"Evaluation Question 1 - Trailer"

One way I have used conventions of real media products is through the narrative. These conventions are evident in my trailer, as it is clear that I have used Todorov's theory and its structure,
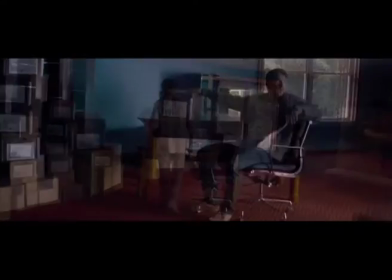like in the Sinister trailer, where equilibrium is portrayed by showing them moving into a new house,
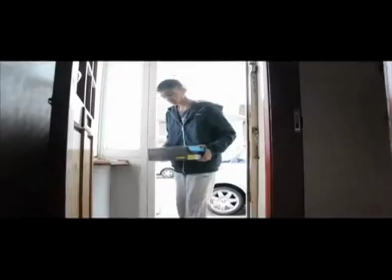like I have done in my trailer. This is also done so that the audience is aware that they are moving into a new home and settling in, therefore showing exposition.
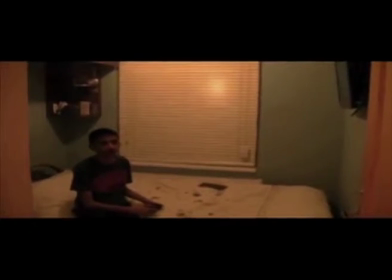In addition, showing the main character finding a box that was left in the attic also shows the disruption stage in the trailer.
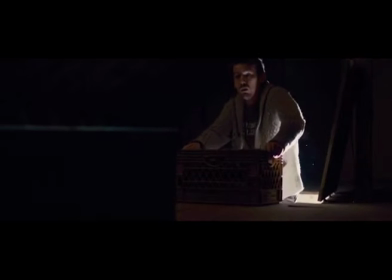I felt like this was a good main object to use due to creating a sense of enigma.
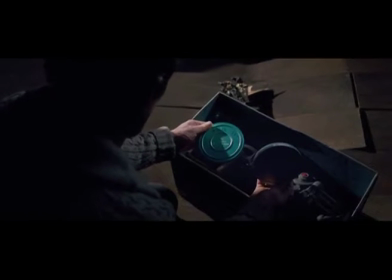Therefore, in my trailer, the main character, which is a vulnerable child, finds a box also in the attic with images.
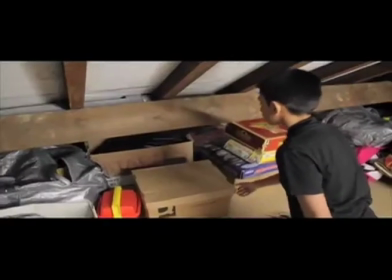This is similar to real media products such as Sinister. The recognition stage is the third stage that I spotted in the Sinister trailer, where there is contrapuntal sound that says, "I have never been onto something this big before."
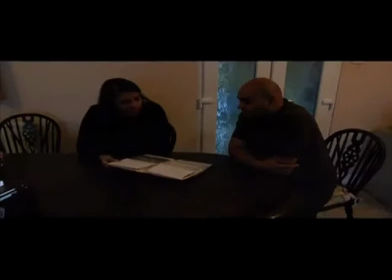I have shown the recognition stage in my trailer by showing that the parents are discussing the child's weird behaviour.
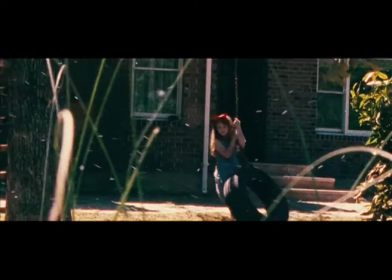Furthermore, the last stage of Todorov's theory, which is the attempt to repair,
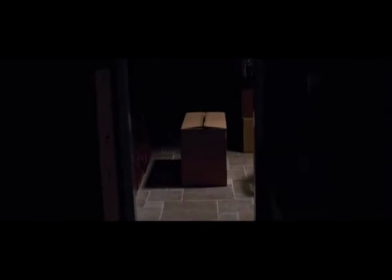is shown in the Sinister trailer as the father tries to burn all the evidence and the old films,
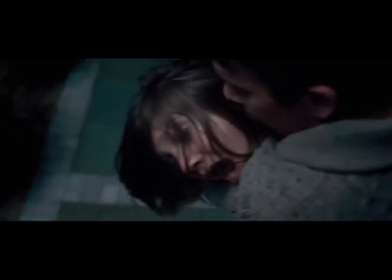and in my trailer there is contrapuntal sound used to show that an expert has come to visit the family and sort the problems with the child being possessed out. My trailer also uses genre conventions throughout the narrative.
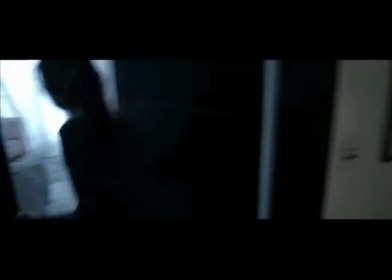This has also been done in Insidious, Carrie and Sinister. By having a young child in the Supernatural trailer, it can also portray the theme of good versus evil, as there is a sense of vulnerability and defenseless children that have no control of the possession,
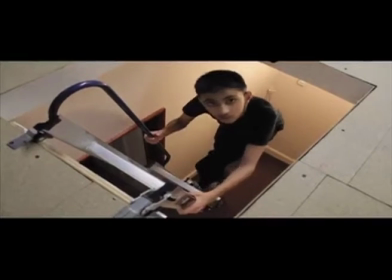which makes it seem more realistic and believable. Good versus evil is also a binary opposite, which
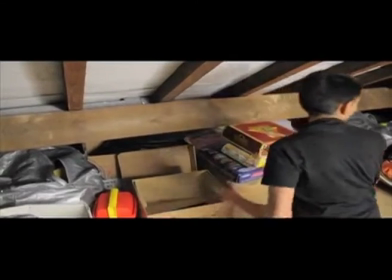is when there is contrasting values and ideologies used in horror films,
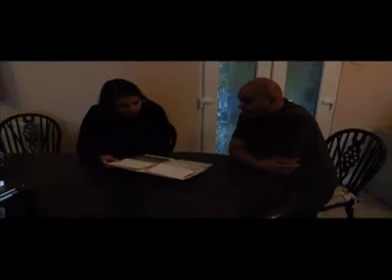and this is also a syntactic theme which has been used in my trailer.
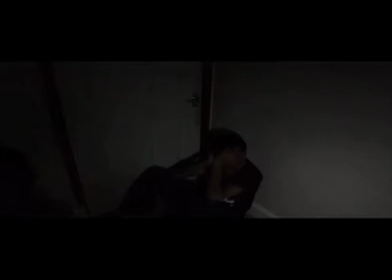Another aspect of genre conventions used in my trailer includes the possessed child indicated by conventional mise-en-scène, which becomes troubled, and this makes the parents concerned and worried, which follows Altman's theory by showing a syntactic conventional storyline and theme,
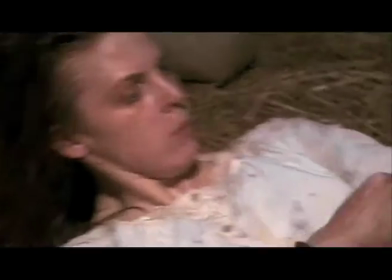as there is a haunted house and possessed child in my trailer.
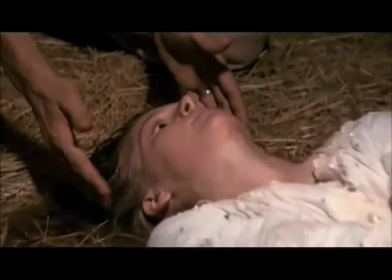This has also been shown in other trailers such as The Possession, Carrie and The Last Exorcism 2.
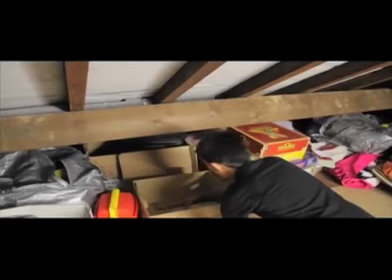Altman's theory has been used in my trailer as a semantic element, such as the signs of the door opening or closing by itself in the trailer,
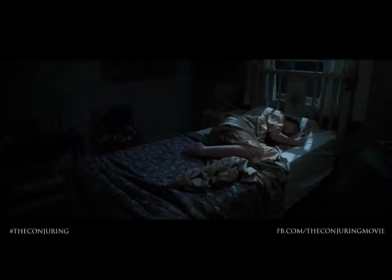which that something bad will happen, and therefore this hints this to the audience.
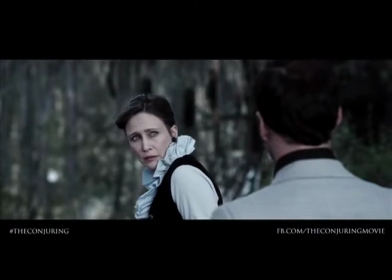Another semantic element that I recognised in real media products was in The Conjuring, when the girl was flying and thrown against the door.
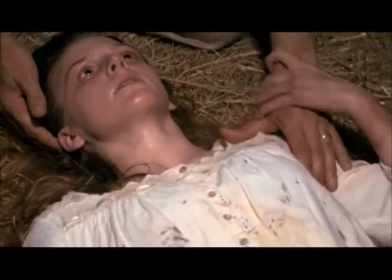This shows that the semantic theme of possession is come across to the audience, and as the girl was not in control.
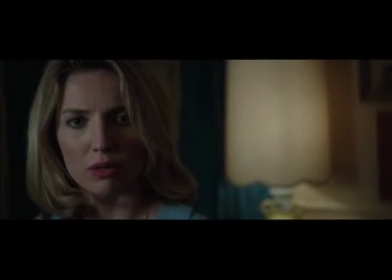Representation is also used in my trailer. This is to portray shocked young children in supernatural movies,
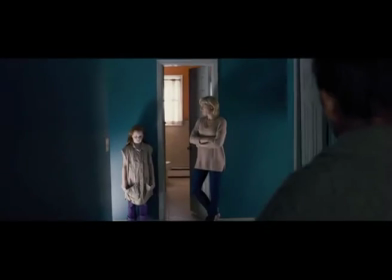as it is conventional as they are the most vulnerable and weak, so they can be seen as easy victims.
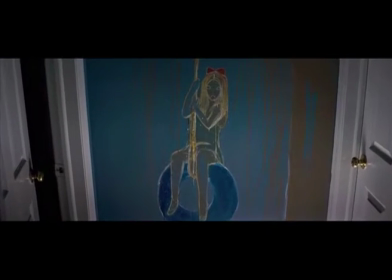This is evident in Insidious and The Conjuring, as they both have young vulnerable children in their trailer, and as does mine.
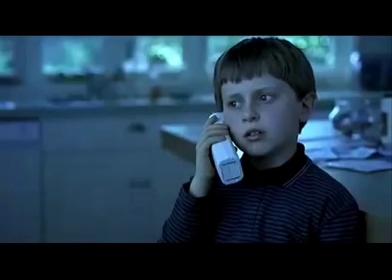In addition, the representation of possessed young girl is representing the conventional binary opposite, as it is unlikely that a child is likely to be a source of evil. However, this is the case in films such as Insidious.
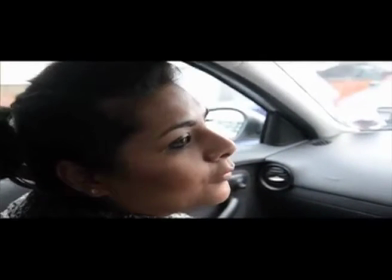Editing conventions have been used in my trailer, as I have used discontinuity editing throughout.
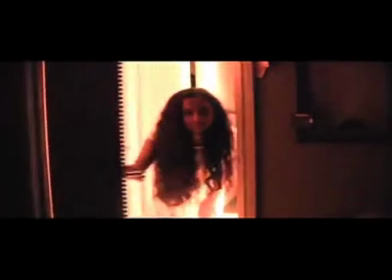This is evident as I have used many mid-shots and close-ups to create tension and more drama within the trailer,
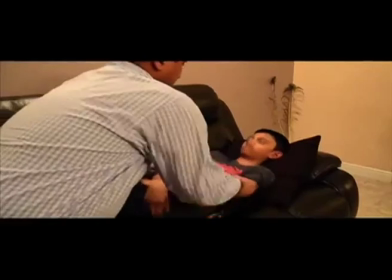as well as many jump cuts in my montage, as this is what was done in Insidious to create suspense and to engage the audience.
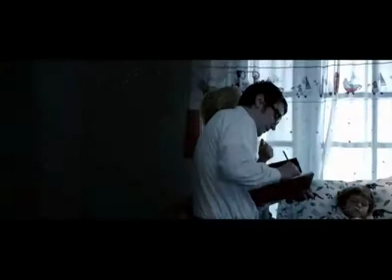I have also done this because it
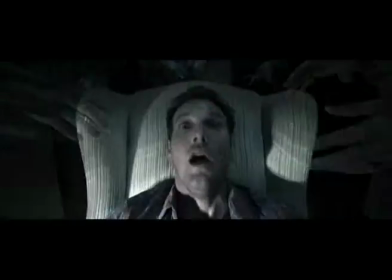engages and builds tension by using a range of different shot types such as panning, tracking and tilting.
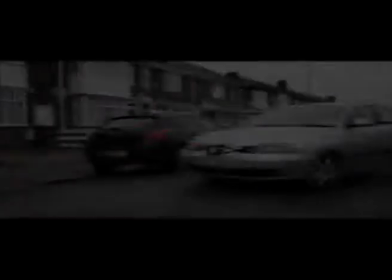At the beginning of my trailer I have used a pan of the car moving, as I felt that this was a good technique to set the scene and start the equilibrium.